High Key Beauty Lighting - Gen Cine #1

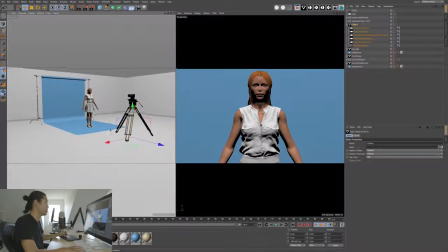4:09 So let's go back to 6K HD, and we're using a red camera. And what I want to show you here is that in our behind the scenes view is that we're right at the edge of the frame.
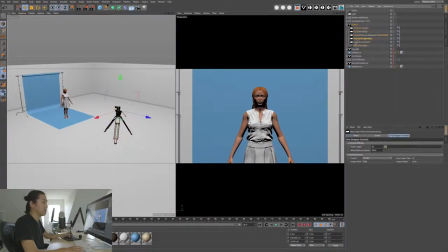4:18 So as you pull the camera back, and what focal length are we at? We are at a 50. A 50 is a good length for this. You'll see that I'm basically right at the edge of the seamless.
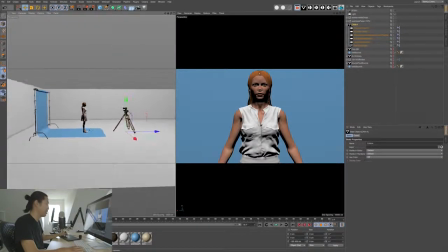4:27 And that's something that you can tell in Cine Designer is how far the camera is going to be given a backdrop, given a background, and focal length.
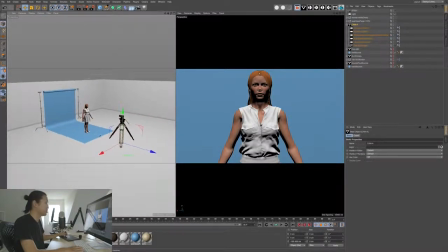4:34 So that's really important. That's really helpful here. So this is essentially the widest shot that you can pull off on a paper seamless, but it's plenty wide for beauty. Like I said, beauty is not about the clothing. I don't need to see her shoes. I really am going to be focusing on even tighter, but I wanted to frame up the widest shot possible.
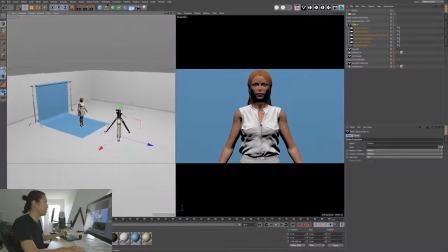4:47 That's a really important thing. And you can start to understand from here the footprint that this set is going to take up. So let's move on to the very first thing that Mario was asking about, and that's the key light. in my opinion, the key light wouldn't be the 12 by, or what we'll be looking at, wouldn't be the 3/4 side light. Now,
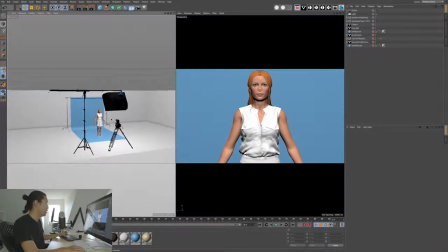5:02 It would actually be this. And what we're looking at here is, I'll zoom in on it, is an area light 2K plus, I think is what it's called.
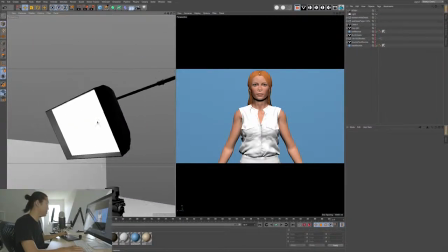5:10 So it's a 2K like he was calling out. And on the front of it is a medium chimera, a quartz medium.
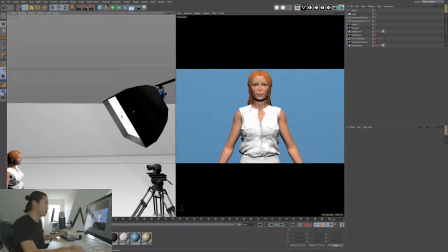5:16 And inside of it is going to be a baffle, so another piece of diffusion, and the front is going to be like a full grid or a quarter grid in the front.
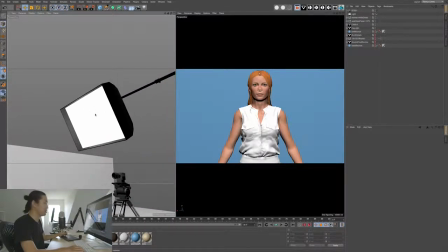5:23 And the idea is to fill up this aperture completely. You don't want a hot spot in the middle, like spotting this in. You want to fill it as wide as possible, and that's because it's going to give you the most predictable results. In my opinion, that's the reason I like to do it.
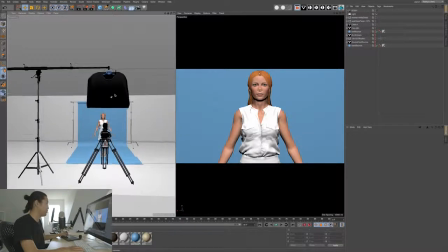5:34 And if we get specific about the position, this is what's called butterfly lighting,
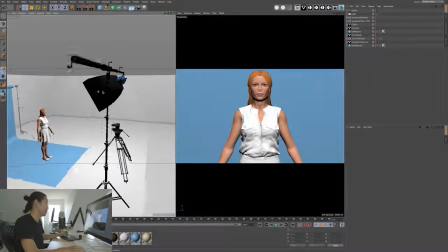5:39 or there's a lot of different lighting for it, but I call it beauty keying, and for most intents and purposes.
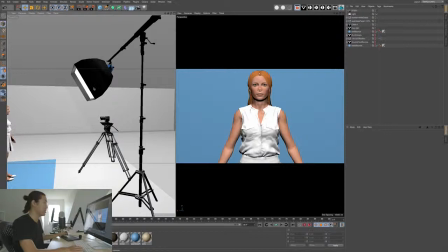5:45 It's going to go right over the camera like this. You may have seen this on other sets before, but I'm going to tell you, put the light right over your head.
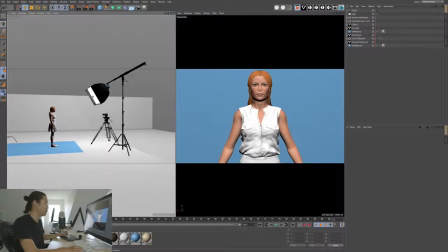5:50 It's going to be really hot. You're going to see it there. It's going to be in your way, but that's where you want it to be. That is how you're going to get this base beauty ambient lighting.
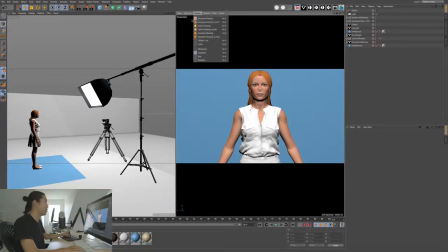5:57 And what I'm going to show you right now in Cine Designer is I'm going to turn on shadows. And now what you're going to be able to see, I'm going to grab our key light that is on a stand.
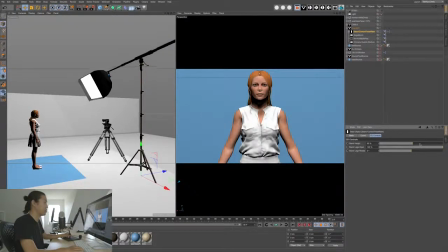6:07 I'm going to show you how the height affects this whole situation. So what I'm going to do is I'm going to bring the height of the stand up. And as we bring the key light up, and we come at this more aggressive toppy angle, we see that the shadow under her neck is really big, and it's kind of weird looking. And at the same time, it's not so clear here. You'll see shadows under her eyes, which is not usually what you want for beauty.
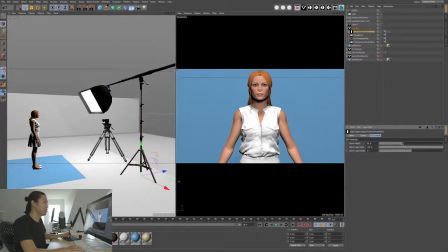6:25 What you typically end up doing is you almost bring it directly straight at her. Now, this is a very flat type of lighting, but you'll see why in a minute. This is the base. This is your security blanket, is that you have always this front push.
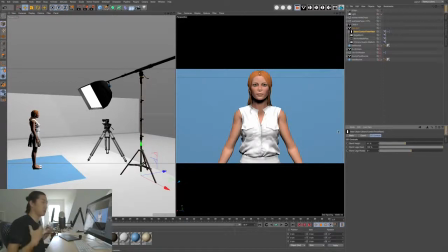6:39 Because if the client comes back to you and they're saying, this is looking too dark, we want her to look more glowy, more glamorous, it's because they want more of this front lighting. That's what they mean when they say that. You need to have this as protection. Even if you decide to turn it off and it's like, we're going to go edgier, I would really recommend always having this light there.
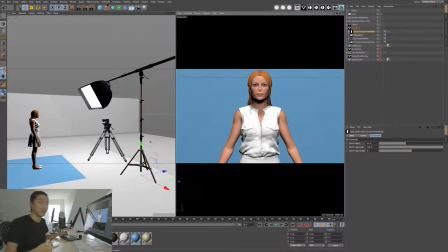6:54 Have it set up so that if the client comes back to you after the first shot, they're like, we really don't like it. You don't want to have to spend time relighting it. Boom, here's your beauty light. Keep this going. Okay, so let's go into, actually, I'm going to jump right into the second part of this.
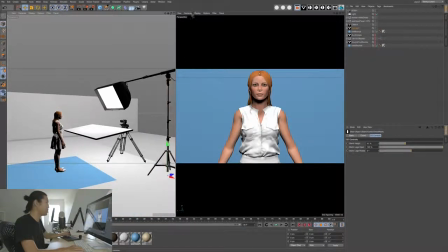7:06 This is its counterpart. And I'm going to turn off shadows over here because it's going to make this just a little bit faster for everybody.
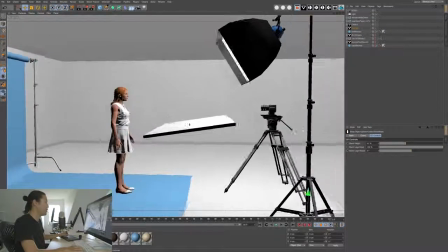7:12 So let's hop into a full screen view here. So what we have going here, we have our butterfly key light or our beauty light.
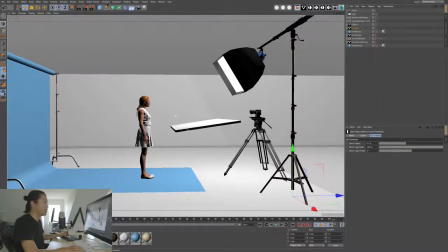7:18 It's very frontal, very low angle. But what you need to help complement it is what's called a low bounce.
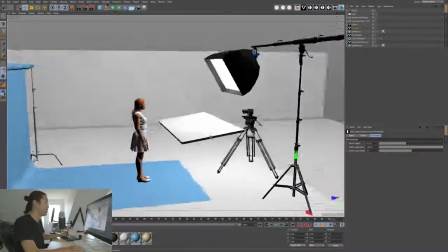7:23 And in this case, I'm using a 4x8 beadboard, which is very affordable. You can use anything that's white, honestly, but 4x8 beadboard is what you're going to get from an Expendables company.
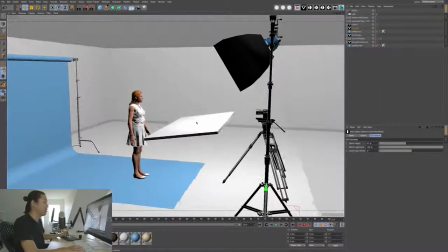7:30 This is going to help lower the contrast ratio.
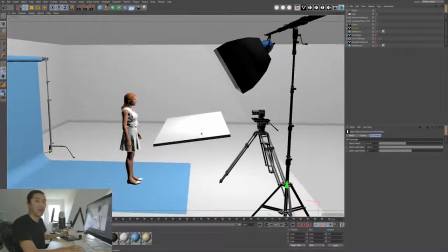7:33 Now, some people talk about shooting beauty with filters in front of the lens. I will almost never recommend putting filters in front of a lens. Not today,
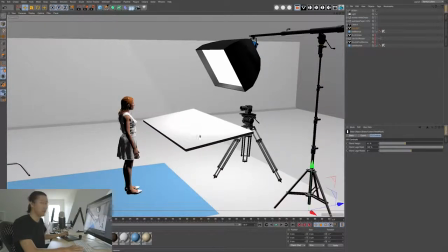7:40 not with how color correction works, not with the control you can have over lighting and the control you can have in color correction. I'm saying to lower the contrast, we want to use this low bounce. And to illustrate my point, we are going to hop back into Photoshop.
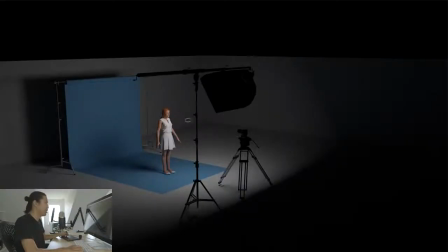7:51 So let's look at the first shot. So here is a render with just the key light. So this is just the 2K with the Chimera. And this is what the set's going to look like. It's very shadowy. It's a little contrast. This is what I was talking about with high key versus low key. This would be low key.
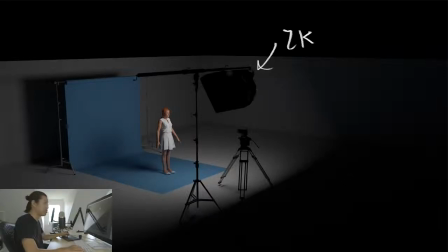8:06 If this is more of a high fashion thing, you could get away with just this light sometimes. You might want to go breezy, maybe not.
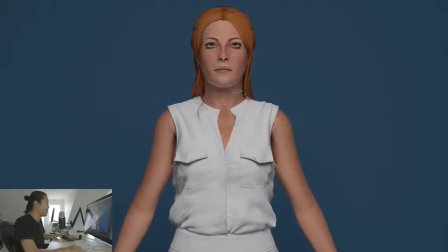8:11 Here we're looking at the lighting from that setup. We have a fairly soft shadow going on right here, but that's what we're going to look to affect.